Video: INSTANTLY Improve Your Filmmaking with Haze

Have you ever asked a filmmaker why they use haze in a lot of their shots?
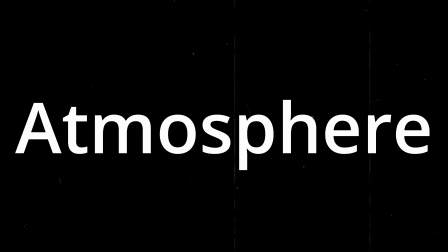[0:03]
If you have, chances are they responded with, "Oh, it's to add atmosphere," which is true, it is, but what does atmosphere even mean? Here's the deal. It's no secret that lighting is like the secret sauce when it comes to setting a mood for a scene, regardless of what you're shooting. That's undisputed. However, how effective your light is limited by how you're able to modify it. And I would argue that modification of your light is more important than just the pure output that you have at your disposal. Imagine we have a powerful spotlight shining down on a character. Is it dramatic and moody? Well, yeah, sure. But what comes to mind when you see this image? And by that I mean, what sort of story does it tell? Now let's throw in a little bit of haze. Now what comes to mind?
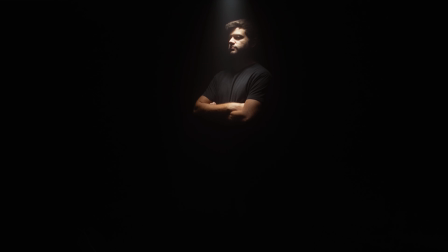[0:52]
What sort of story does this one tell over the previous one?
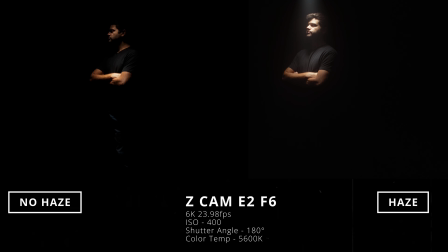[0:57]
The image on the left, the one without the haze, feels like it could be like an interrogation scene or the introduction of an antagonist or the bad guy in a story. This is due to this harsh, isolating beam of light, creating a lot of shadows on our face, a lot of contrast in general, and in addition to that, it's not a very flattering sort of light, and you see this a lot in TVs and television where the bad guy will have a light that isn't so sexy. On the flip side of that, the shot with the haze, our character almost feels a little more inviting. It feels a little more angelic because we can see that beam of light that's coming from the top of the frame. And because we can see this beam of light, it's almost as if the light itself is its own character, adding to whatever story we're telling. As you can see, it's not just about visibility or the ability to literally see your character clearly, it's about how these two characters make you feel.
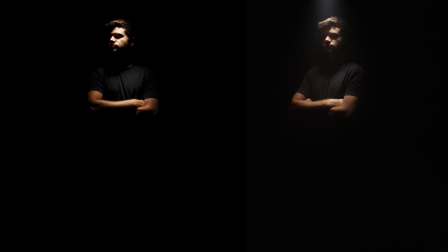[1:50]
And this is what it means to add atmosphere to your images. This goes straight to the heart of what it means to be a filmmaker in the first place. Every decision we make, camera movement, lens choice, composition, doesn't matter what it is, it all has to complement the emotional tone or mood of the story we're trying to tell. This is so important because with haze, it's no different. Is it cool to use? Absolutely. But we want to make sure that we're using it in the right situation and not every situation. One of those right situations is when someone is sad.
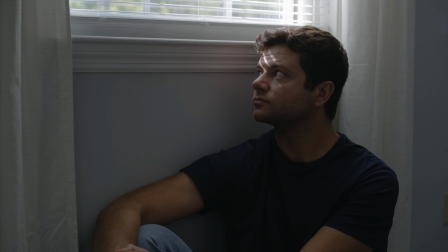[2:22]
So here we have a character who's not having a great day, they're a little down, and they're reflecting on something, someone, some sort of memory. So we want to lean into that. And here's what we get.
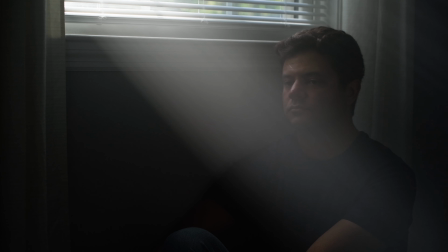[2:33]
You can see just how much the haze added to the dream-like imagery of a memory, and so far we haven't even used an artificial light.
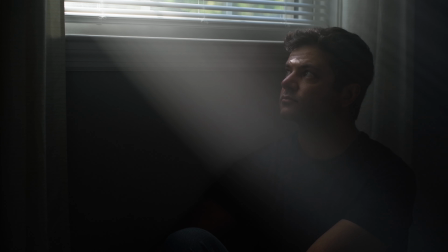[2:42]
Looking at these images side by side, there are some pretty obvious differences.
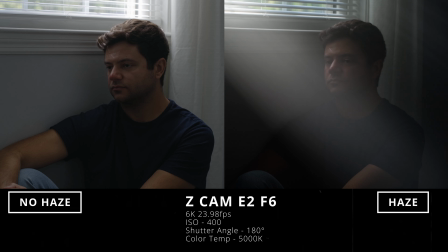[2:46]
The first, and one of my favorite reasons for using haze in the first place, are these beams of light coming through the window.
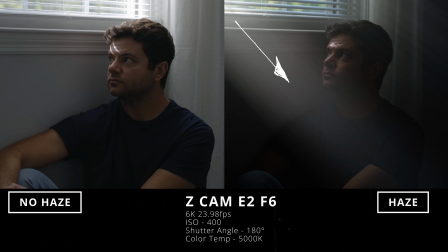[2:53]
This is a result of the sunlight hitting the haze and scattering in different directions.
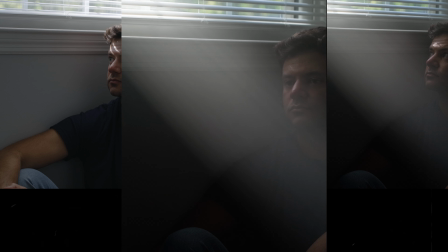[2:58]
The sunlight coming through the window and our highlights in general are softer.
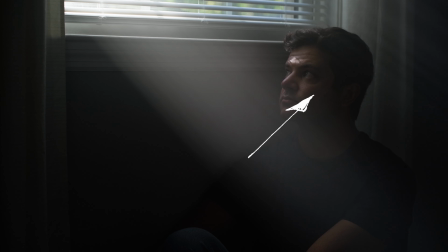[3:02]
We have more highlight roll-off on our subject, and our light in the entire scene is more diffused overall. All of these qualities should sound familiar because we get the same effect when shining light through diffusion fabric. As such, we can think about haze as a type of in-air diffusion for our entire scene.
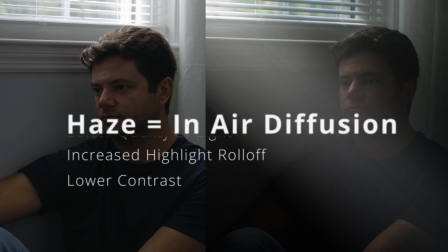[3:20]
While this image is okay, I mean, it looks pretty cool with the beams of light coming in at the very least, let's adjust it to feel a little more like midday. We can achieve this by motivating 3 different sources of light: the sun,
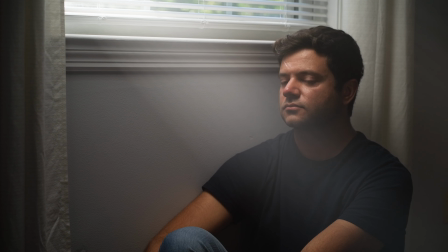[3:34]
reflected light from the sun, and ambient light filling the room.
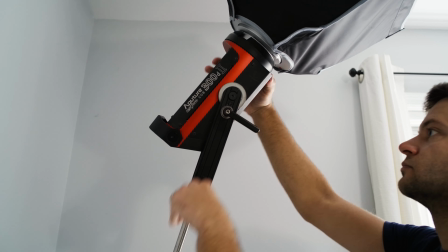[3:41]
For our sun, I took an Aputure 300D and attached an 18-inch softbox with a grid to the front.
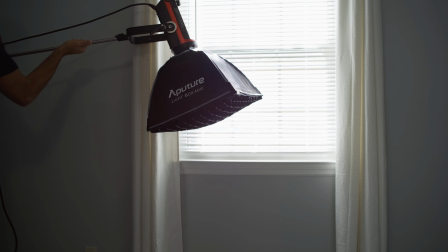[3:48]
The light was then boomed overhead, just out of frame, and set to an intensity of 82%.
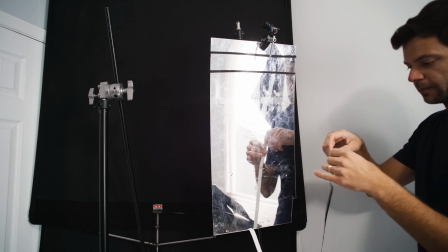[3:54]
The reflected light was an Aputure 300X with the reflector attached.
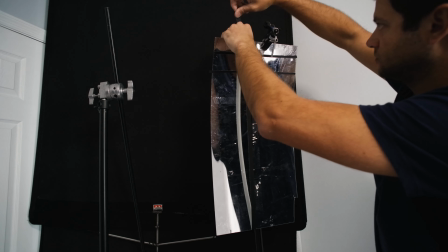[3:58]
It was fired into a bent acrylic mirror and aimed at the wall behind me.